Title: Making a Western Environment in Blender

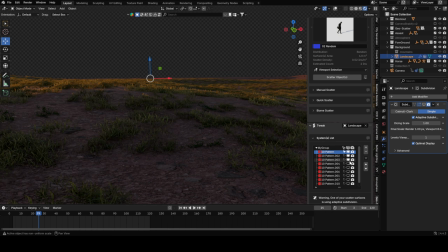For the large landscape, I had around 10 layers. I used different grass and bush assets, sticks, cacti, rocks, and some larger ground rock assets.
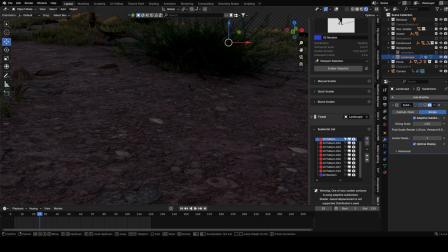I'm not sure if it made a big difference in the final render, but I used a displacement map with a subdivision modifier.
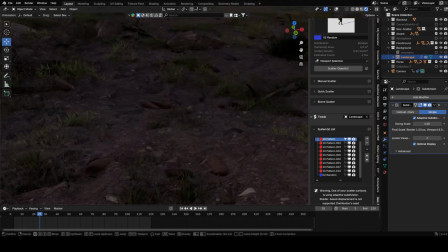Of course, I used adaptive subdivision, otherwise it would have been impossible to handle.
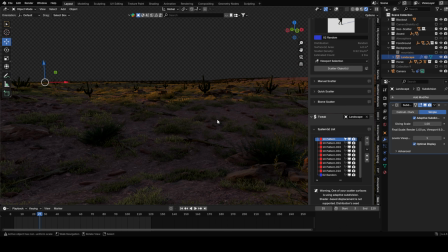Up close, it looks pretty nice, but I'm not sure it was really necessary.
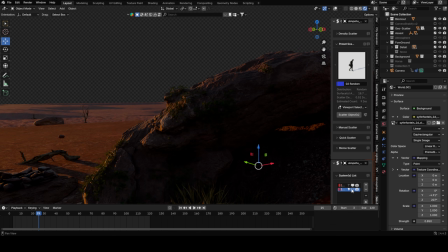At this point, I changed a few things. I used another rock model for the foreground and also scattered some grass on it to add more detail.
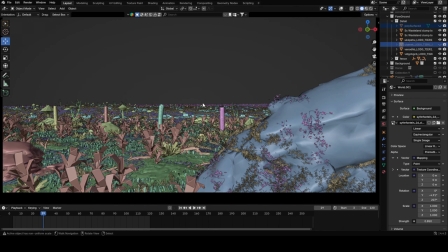I also made some changes to the foreground vegetation since I wasn't quite happy with it. I looked at more references and tried to get closer to that look. I adjusted the rocks as well.
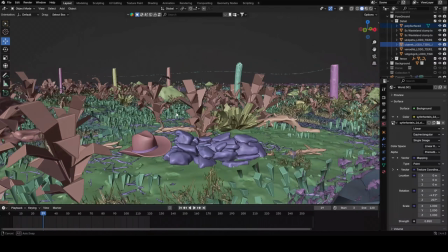To add a bit more story, I placed a small campfire with a cowboy hat next to it. Now everything feels more cohesive and looks better together.
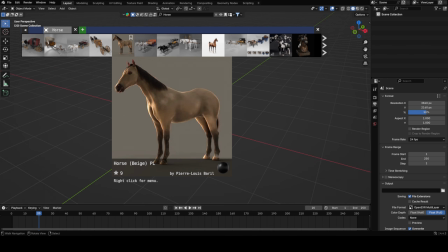The last step was adding a horse. I found a free horse model on Blender Kit from this creator.
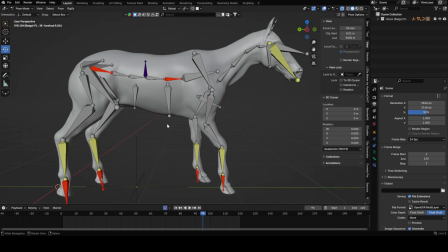Luckily, the horse was already rigged, so I just had to convert the rig into an IK rig.
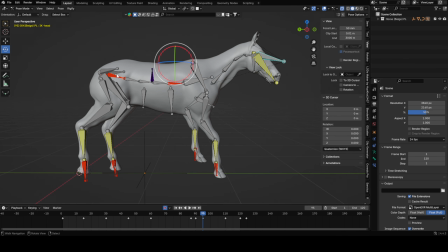I also had to redo some weight painting in a few areas because the bones were acting weird.
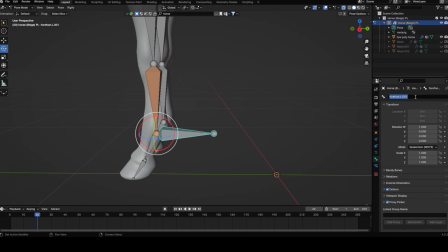By the way, should I do a detailed tutorial on how to convert a regular rig into an IK rig,
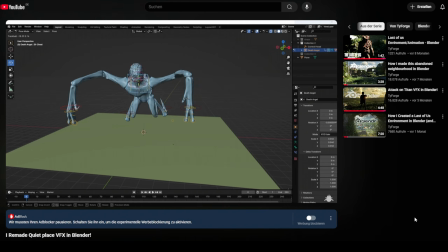like I did in my Quiet Place video, or maybe even a full rigging tutorial?
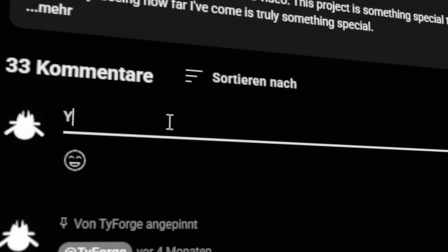If you're interested, let me know in the comments.
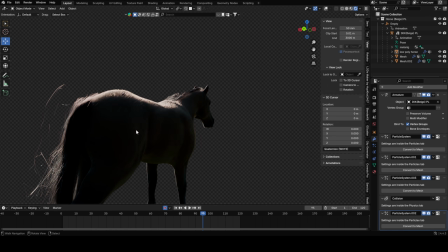I also tweaked the material a bit and added some fur so the horse looks more detailed, especially when the sunlight hits him.
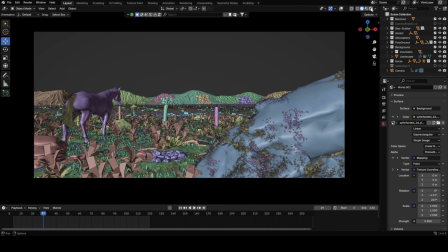After that, I looked up horse walk videos online and tried to match the movement as closely as possible.
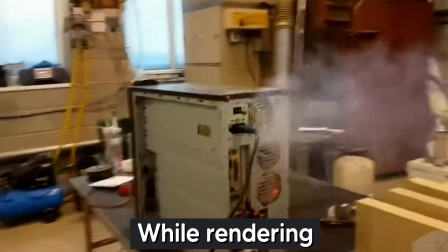I think it turned out pretty decent. And that's it, the environment is done. And not to forget, I also did some compositing.
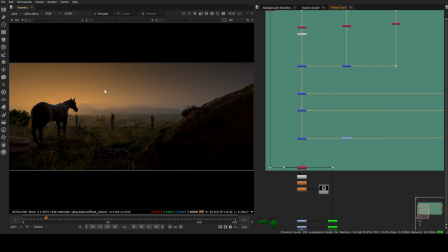First I put all the render passes back together, then I added motion blur and defocus by slightly blurring the background.
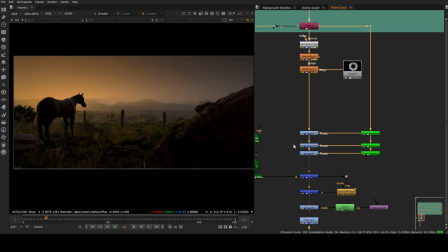I used crypto mats to tweak some specific elements.
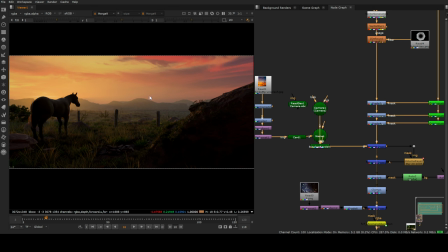I also exported the Blender camera into Nuke to add a nice background sky and some volume rays to make the scene more interesting.
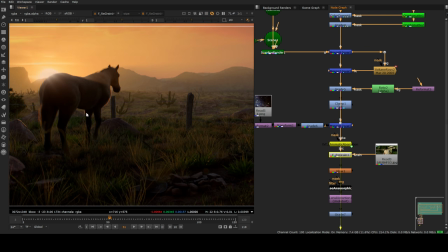The final touches were lens dirt, glow, chromatic aberration, lens distortion, and a few other effects.
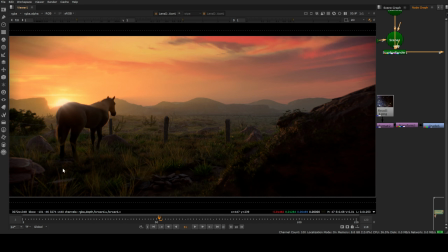And bam, that's it. Let's have a look at how it turned out.
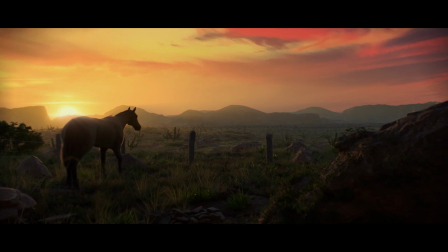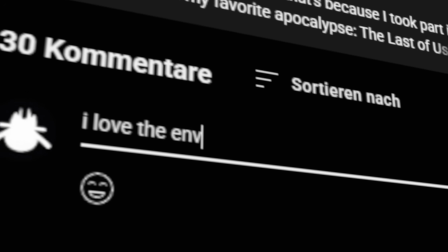So that's it. I hope you enjoyed the video. If you have any feedback or questions, feel free to drop them in the comments or message me on Instagram.
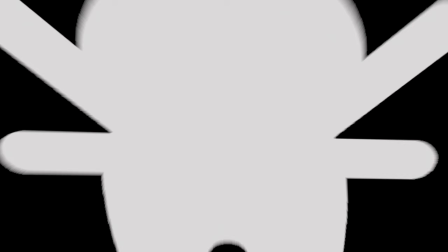Don't forget to subscribe and see you soon.